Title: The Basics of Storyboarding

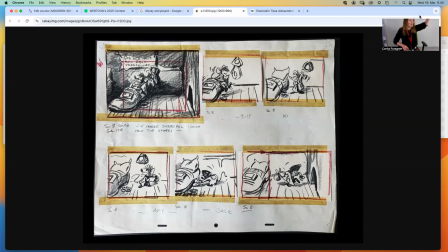8:18 And with the perspective is changing with a tilt, and that's why it's not so good with drawn animation. Of course, with 3D animation, you can do as many tilts as you want.
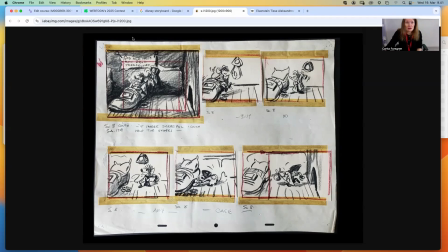8:36 But anyway, let's get on.
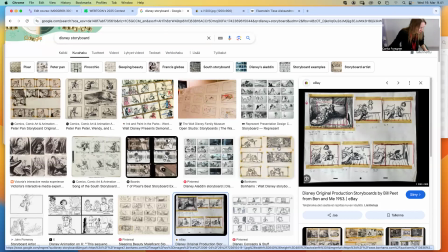8:40 What else should we know about storyboarding before we start storyboarding? We should know about, yes, camera movement is one. Then we should know the
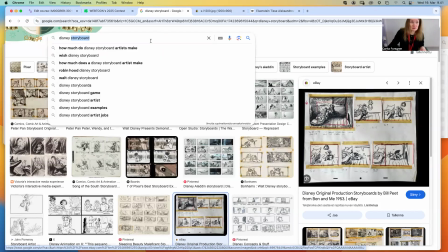8:57 image sizes in, let's see if I can find it, image.
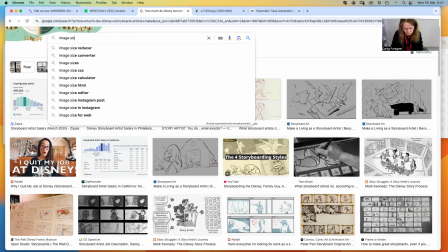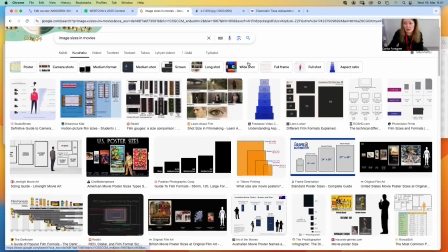9:14 Oh yes, here is what I was looking for. So if you have done any photography course, you might have come across these.
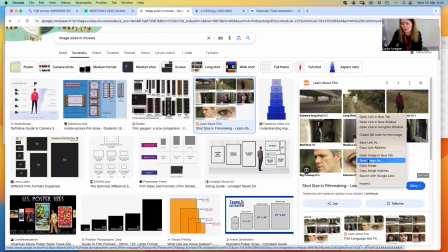9:24 Extreme long shot, medium long shot, and so on. Okay, let's open this image also in a new tab.
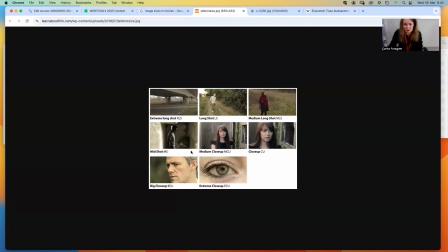9:32 This stuff.
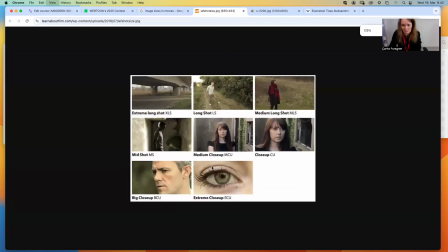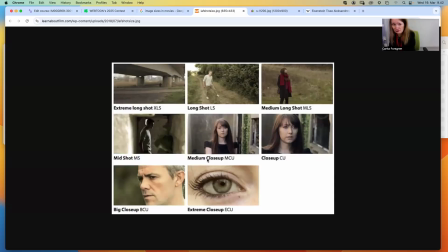9:38 And you need to know how to use them when you edit. So yes, we have the extreme close-up, where you can, it's not necessarily just an eye, but for instance, if you're
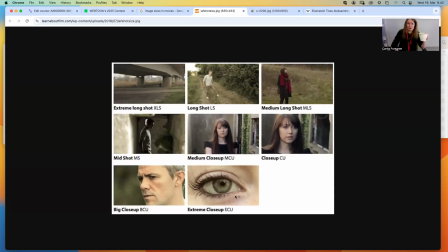9:56 a typical scene would be that you're showing a small object to somebody else, or your character is showing, let's say it's a ring, and then you need to, in order to show that ring, then you show it in an extreme close-up.
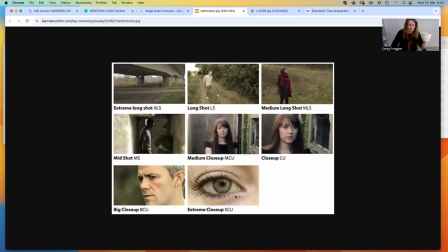10:14 So basically, movie language is easy. You show close-up the things that matter at the moment. And if it matters to see your character's,
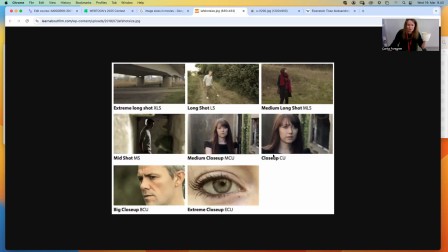10:31 let's say, emotional reaction to something, then you use a close-up or a big close-up. If you need to show some action, then you use like a medium close-up, or better yet, a mid-shot or a medium long shot, or especially if you have several characters.
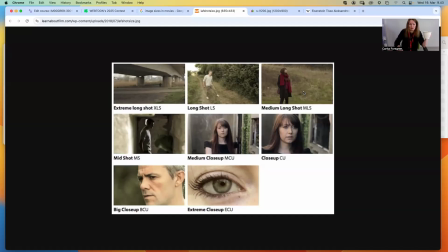10:51 By the way, one character in the scene could be in a mid-shot and the other could be in a medium long shot, or you could have one in close-up and one in the long shot. So when you have several characters in the scene, it's better to have them
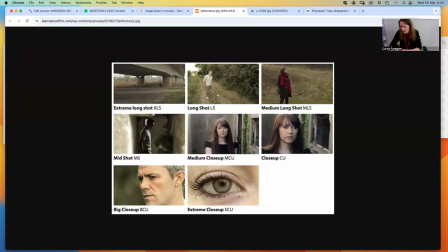11:10 not just by side, but have them like, well, in different places. That said, in movies, it's usually a good idea to think about that you have a background.
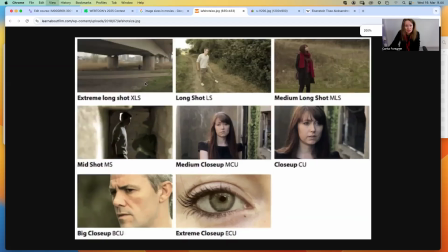11:28 Like here in this extreme long shot, you see that, okay, here is the far background. Also, if you, I mean, in animation, it's often that you have several layers of graphics, and one of them is the background layer.
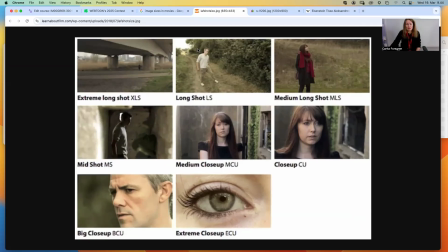11:45 So here you have a background over here. Then you would have like a midground, like here you have the background, whatever this here is, and then the character is in the midground.
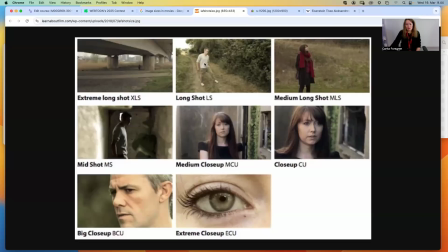12:02 Here, this character would also be in the midground. And then you would also have something in the foreground. Especially in animation, you often want to have something in the foreground to make the illusion of like a three-dimensional space.